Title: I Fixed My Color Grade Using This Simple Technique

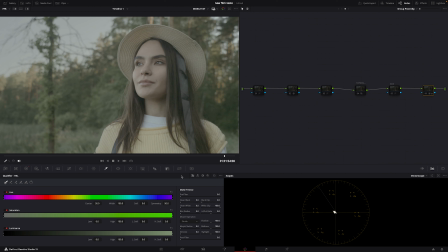[0:00]
Hello everybody, welcome back to my YouTube channel. It's another day and today I want to show you the best way to get proper skin tones, so stay glued to your screen and let's roll the intro.
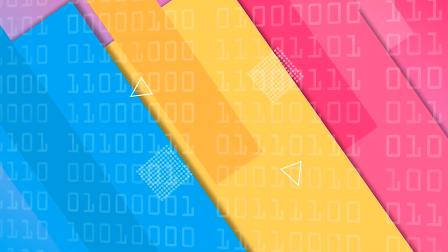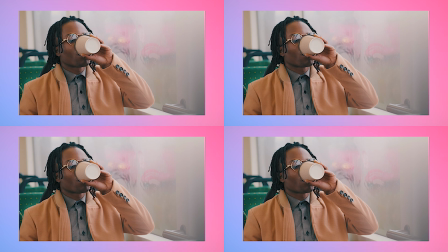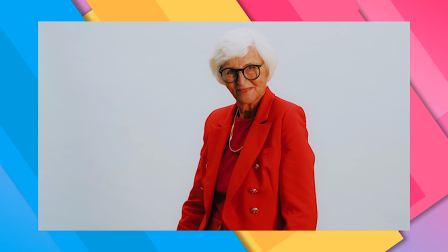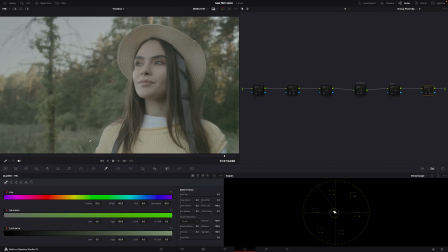[0:27]
Alright, so today here with me we have this clip
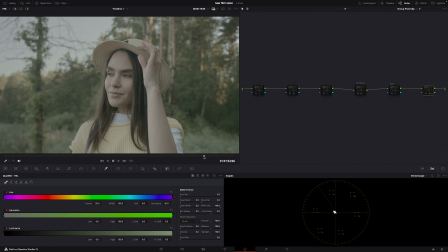[0:32]
which would go through getting a proper skin tone. So let me find a good hero frame.
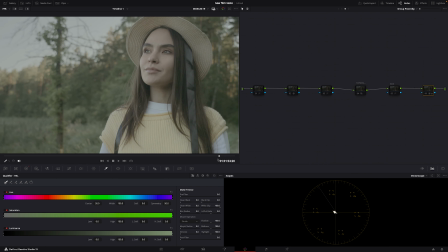[0:37]
I think this is good.
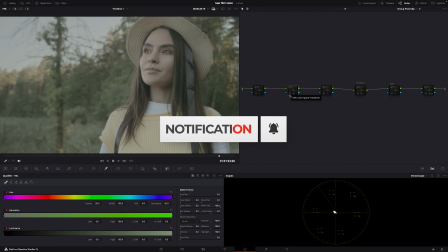[0:38]
So in this post clip, if I put this here, I'll put this on, which is our conversion, our CST.
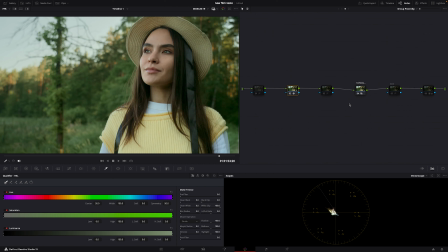[0:47]
You can see is back, and then here we have our Senior film log and our film LUTs from inside of DaVinci.
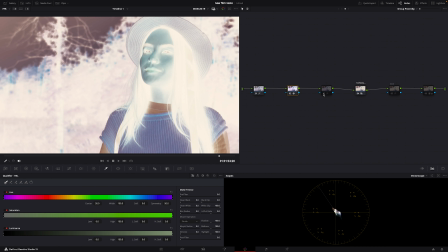[0:54]
Now these two here are my normal conversion, which has adjusted our image better,
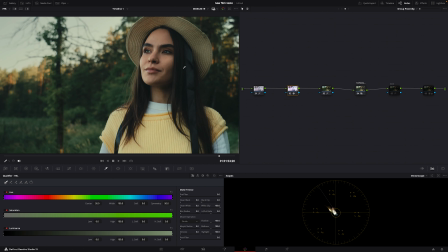[1:01]
soft highlights, and soft shadows. And then here I have the look I created. You can see just little change, and then lastly is another LUT I created which I applied.
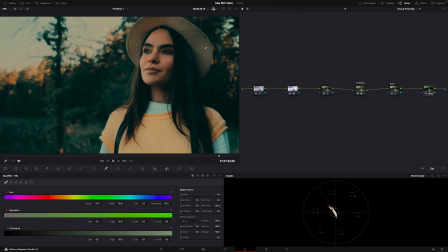[1:15]
Now why do I say we want to fix skin tones? Fixing skin tones is one of the most important parts of color grading, and your skin tones are basically fixed from the beginning stage of your grade, not in between your grade.
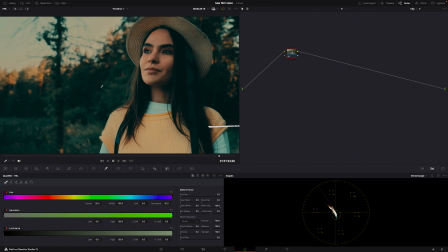[1:32]
Sometimes the professionals try their best to make sure the skin tone looks good even before getting to the skin tone node. So when they get to the skin tone node, instead of enhancing, they control the skin tone. Now how is it done? It's basically using your white balance.
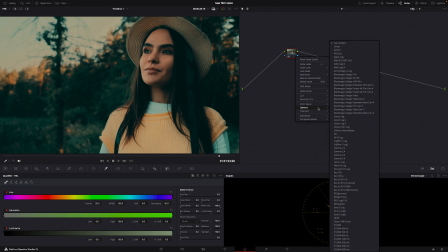[1:49]
Your white balance is where your skin tone is. So basically when
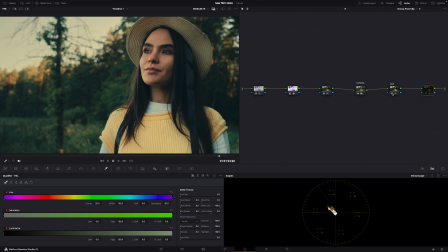[1:56]
a clip is being given for grade, and let's say with everything you've done, this is what you have from your conversion.
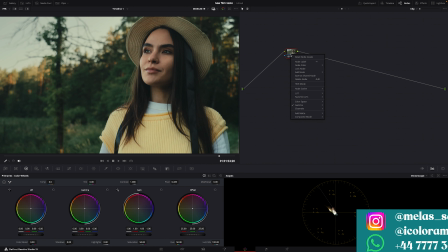[2:03]
One of the first things beginners like to do is, almost everybody now knows how to use the linear, so they come here, put this,
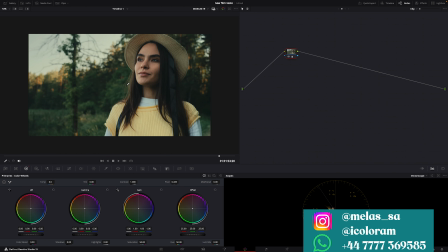[2:12]
and the first thing they have in mind is to start creating separation immediately by using the white balance.
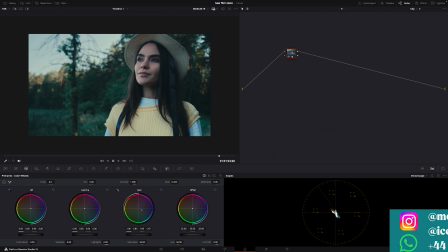[2:18]
Now some push this far and maybe stop somewhere around like this. Now this is not bad, but you can see that you're already disturbing the skin tone. And if you have a correction like this, it is better to try not to even force the skin tone later on in the grade.
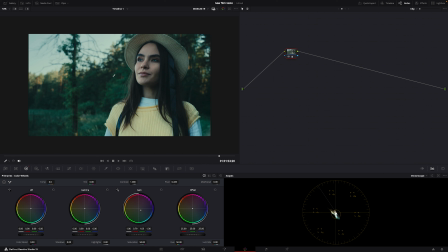[2:34]
If not, it's going to look dirty. But when you are pushing towards blue, one of the good things you could do is, after pushing towards blue, you could try to adjust to make sure your skin tone is having a little red in it. So you can see I pushed it towards magenta this way. You can see it here.
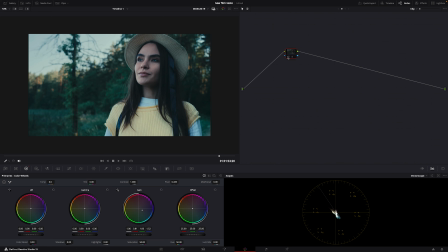[2:51]
So that's why we have the skin tone looking this way, like this, instead of pushing towards blue completely like this. You see, you're messing with the skin. Another thing to do is, not every grade needs color separation. Sometimes you need to know what the director wants or what the cinematographer was aiming for.
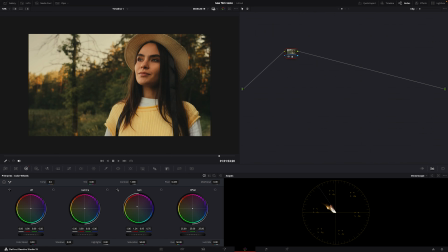[3:10]
So it might be that the cinematographer really wanted a warm look. So instead, you push it towards the warm side, and make sure as you push it to the warm side, you still have a proper skin look here. So as I push it this way, you can see that my skin is still looking good, but my image is still looking warm.
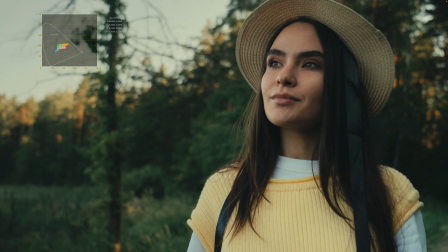[3:29]
So this is before and this is after.
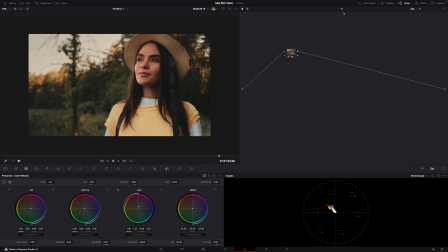[3:34]
So why not I put back the LUT and let's see what it does. So this is my look. Now you can see even with the look, our skin is still sitting at a proper place.
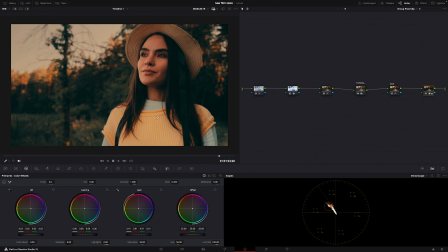[3:45]
Now let's put the LUTs back on. So you can see even with the LUTs, we still have our skin sitting good.
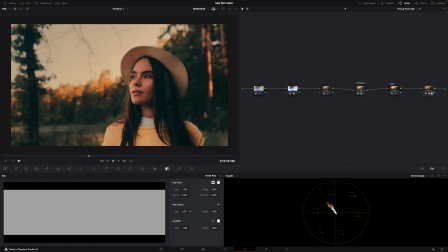[3:52]
So what should we do? We can decide to say we want to reduce the intensity of the LUT, which is quite okay, and this is what we have.
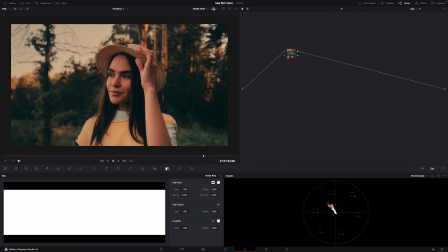[4:00]
Now you see that the secret sauce to color grading depends first on your white balance and then your exposure.